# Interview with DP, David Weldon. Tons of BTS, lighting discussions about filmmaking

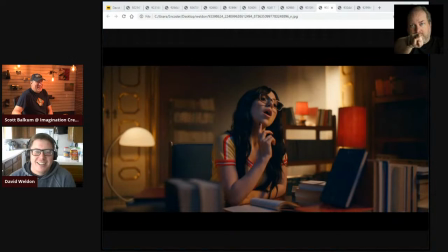[81:56]
i was like okay no i actually find this this image very beautiful i love how soft everything is behind her and she has kind of an interesting color cast that's thrown on her with lighting yeah there's a little bit of
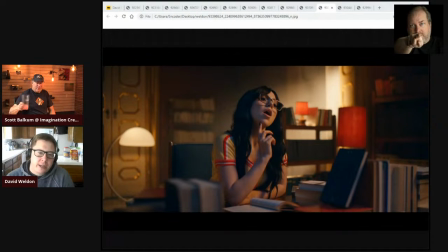[82:14]
cyan mix into it um with uh she's top lit there's a top light above the table it's a tungsten ball like a like a 2k ball in a in a
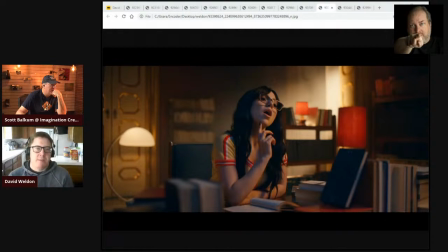[82:29]
in a gem ball with a skirt around it and then i
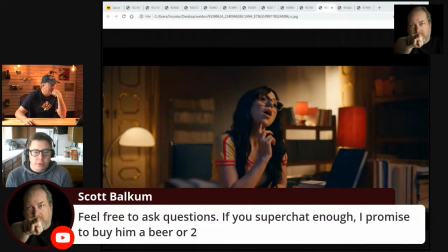[82:34]
ended up adding we ended up adding blue to it you know we ended up putting like half blue on it which is kind of
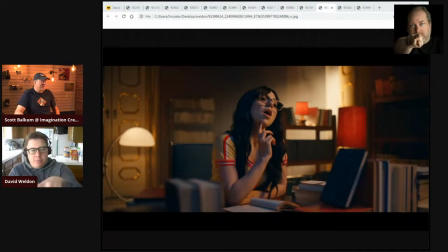[82:39]
where you feel the blue cast that's kind of in the shadow and then we and i didn't dim it down because i didn't want to adjust it i just we just rolled it away you know just pulled it further back and then she's being lit with a light gear light mat with a soft box on it and an egg crate and um the backlight is
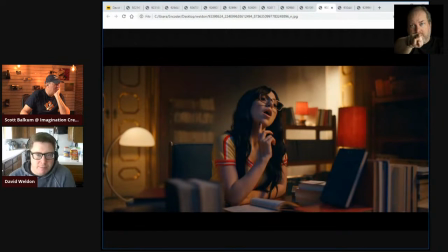[82:59]
a 10k tungsten mole beam that's like probably six feet outside that door kind of casting the beam in and then a bunch of smoke and then just a little you know practical lights on dimmer like that that little lamp in
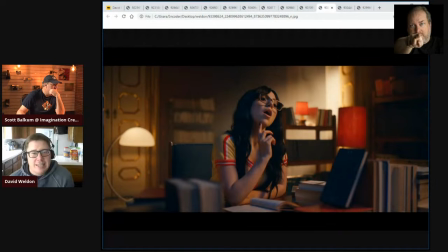[83:13]
the background is just the tungsten bulb on a dimmer and it's it's like three lights four lights you know it's even the little red lamp there is that's just being illuminated by the 10k you know that's not um that's not a bulb there's no bulb in it was this one venice i don't
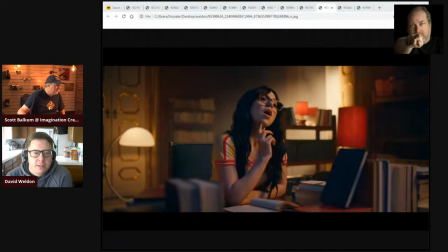[83:29]
remember if you said yeah this was venice this is venice with the zeiss supremes yeah okay let's uh this is the same
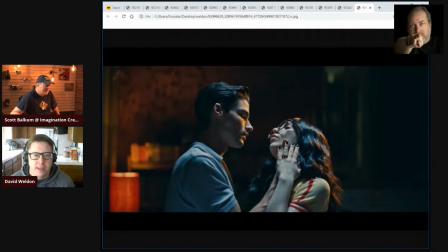[83:38]
same same shoot similar similar space he's got a um we kind of edged him a little bit with uh i think it was the light mat maybe it might have been a smaller one just so it didn't wrap around his face so much but they're basically directly under that gem ball now and you can really feel the the
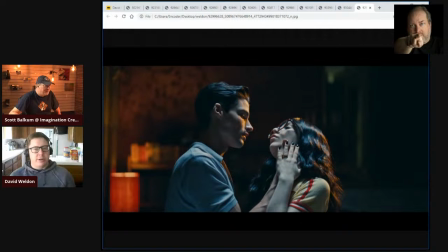[83:54]
blue you know light coming on top of them and then it's just the practicals turned on and that's it actually he may have been being lit because i on the other side but like so the reverse shot of her sitting at the table is a shot of him sitting at the table and behind
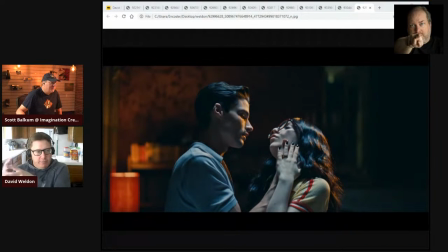[84:09]
him is another door and i had a 5k fresnel kind of mimicking something similar because i couldn't get two 10k mole beams i just got one um so i think that's just the that may actually be the 5k just kind of bouncing around just adding a little because this was a pretty quick like we just got to grab
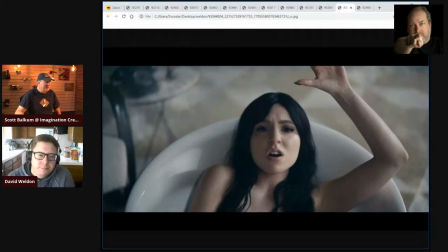[84:24]
this you know this little sequence so interesting okay this one this one i find really soft but also moody it's it's interesting so this is um this is just the natural daylight coming through the windows to her left your right and then
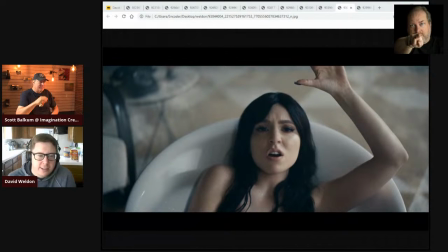[84:41]
it's two 12 by solids right out of frame just kind of wrapping around her just to bring them because we're in a i think there's a shot where you can see the full size of the room it's a it's a fairly big room yeah there's a fairly big room but this was something that was it
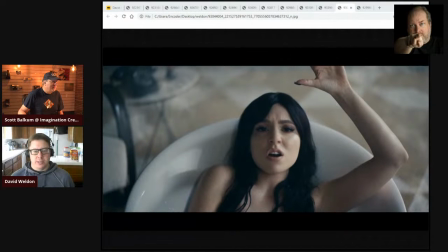[84:59]
had to be quick you know we didn't have a lot of time so we just we played with what was there yeah that's the room yeah
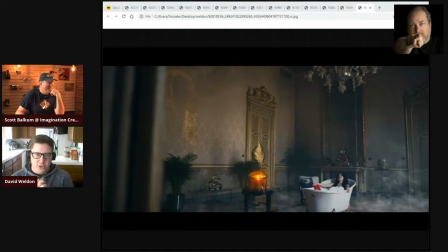[85:06]
and that's just the natural daylight there are really there yeah there are two windows the same size as that door that is closed that are just open and actually i might have even closed one of them just so the light just hit her and you know with in post putting power you know
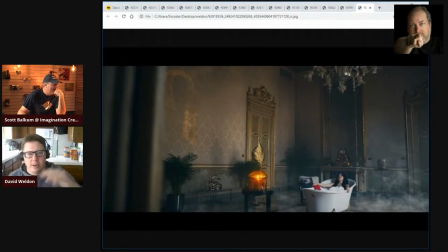[85:22]
we vignetted it and we had to probably put a little power window to to gradate things down a little bit so and then that's a it's just a little practical lamp in there just to add a little color contrast you know yeah that's that's beautiful
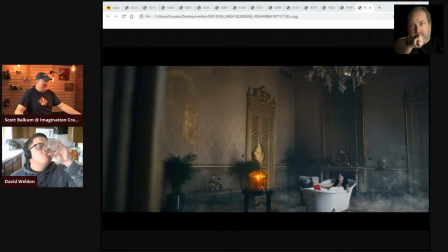[85:37]
drink more water yes drink more water if you need to let me grab i got a water thing back i'll put me on full so that everyone doesn't see you grabbing water because i mean that's embarrassing when you do that okay let's i'm going to open up a couple more here images